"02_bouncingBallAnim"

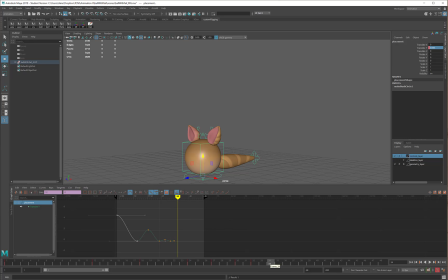249s
Move just the tiniest bit up, 2 more frames over, back down to 0, and that will be my animation. So I'm sure you've all done a bouncing ball before, and this is just a refresher for you.
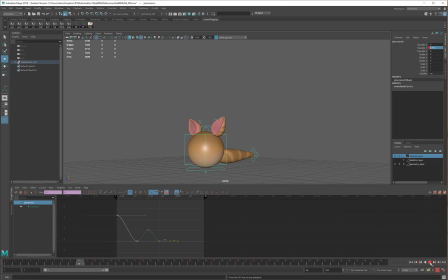266s
You'll see that the ball does bounce and the rate of speed is good, but it doesn't really look like it's hitting the floor. It kind of looks like it's floating a bit. So the first tangent exercise we usually do with animation students, I'm going to take this graph,
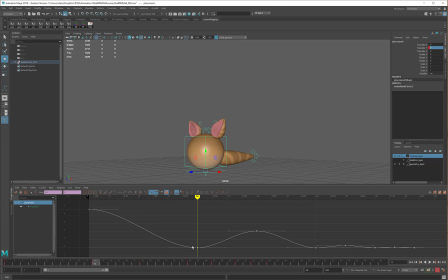283s
press the F key on my keyboard, that will frame it, and now I can see it a little bit better. The first tangency exercise we usually do with animation students is to take these impact points,
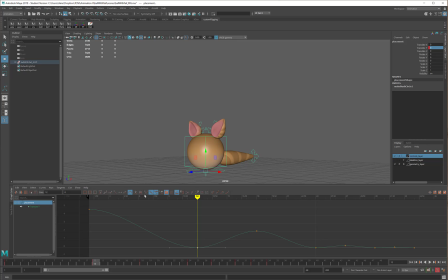296s
the point where the ball is hitting the floor, I'm going to use this button here to break my tangents. What that will allow me to do is it will allow me to take the tangent handles
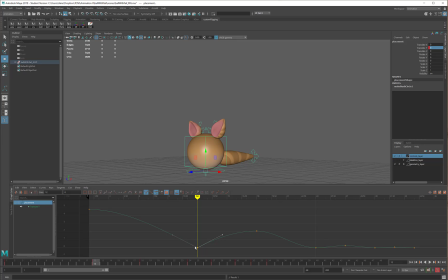312s
and have the ball come into the impact point a little bit faster and leave it a little bit faster. If I look at this impact point over here, what's happening is the ball is slowing down, almost pausing a little bit at the impact site, and then slowly moving back up.
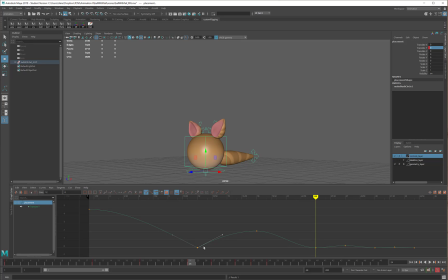330s
And that's the thing that's causing it to look a little bit like it's floating. So as I break this tangent handle, it will land faster and leave faster. That will make it look more like it's bouncing.
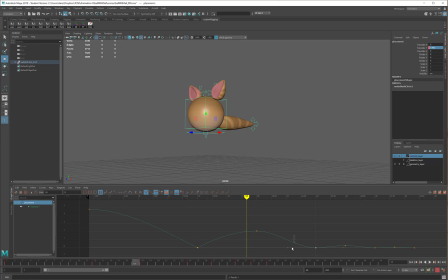344s
So I'll take this one, I'll break it, move that up, move that up, then this one, and this one at the end too.
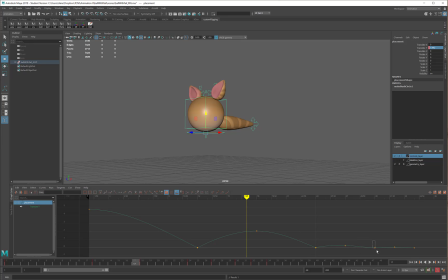359s
I'll take them both and break them. And now I can adjust that, I can adjust that, and I can adjust that.
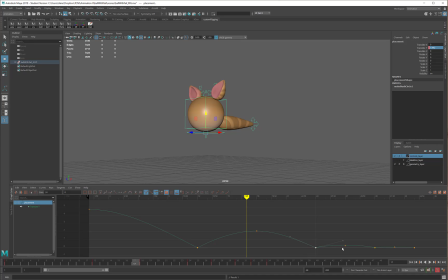376s
The other fun thing is that once you start adjusting these tangent handles, you no longer need these upper keyframes. So I can take that and delete it, and that, and that, and that will actually give me a much smoother curve.
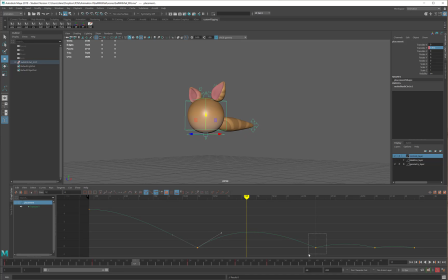391s
And if I think that I need that to go a little bit higher, I can just come in and adjust my tangencies. So now
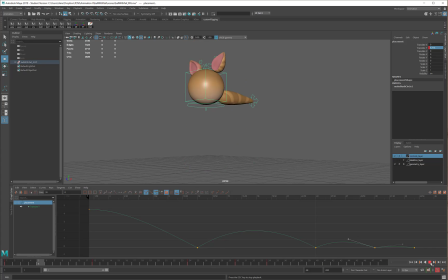406s
the ball will look more like it's actually falling and hitting the ground and bouncing back up. So I hope that this was a good refresher for you and that you've all remembered a lot about keyframe animation just from this. So let's go ahead and let's start talking about some of these nice secondary motions that we can get here.
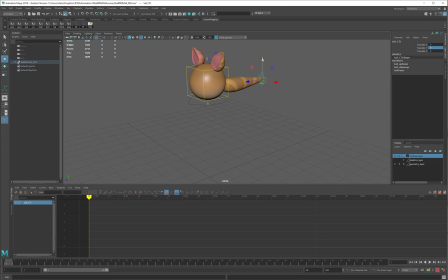426s
I'm going to start with the tail because I think that that's the easiest one to see, and all I'm going to do with this is a simple translate Y. Now with this, if I come here to frame 12,
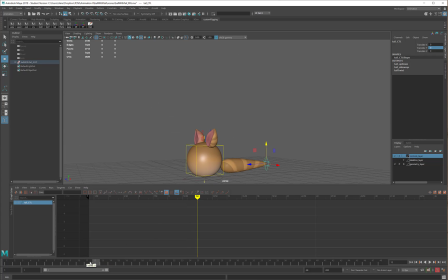441s
I know that at this point the ball has been moving downwards. As the ball moves downwards, what I want to happen is I want the tail to move up. So I'm going to take the tail and I'm going to pull it up, and then I will key my translate Y.
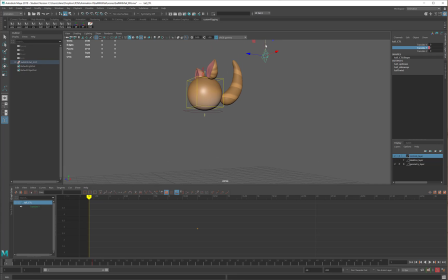463s
If I come back to frame 1, in order for the tail to move upwards, it has to be positioned downwards. So I know that at this point I'm kind of animating backwards, but by moving the tail down at frame 1, as the ball falls, the tail will move up.
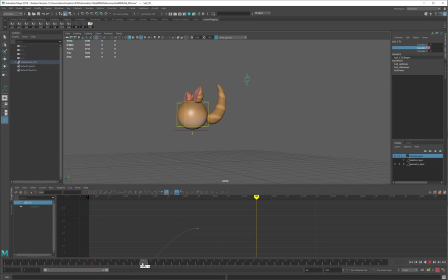486s
So the next point that I have is frame 18. At frame 18, the ball is at its next apex. So I'll move the tail back down. I won't go as far down this time because the ball isn't going quite as high.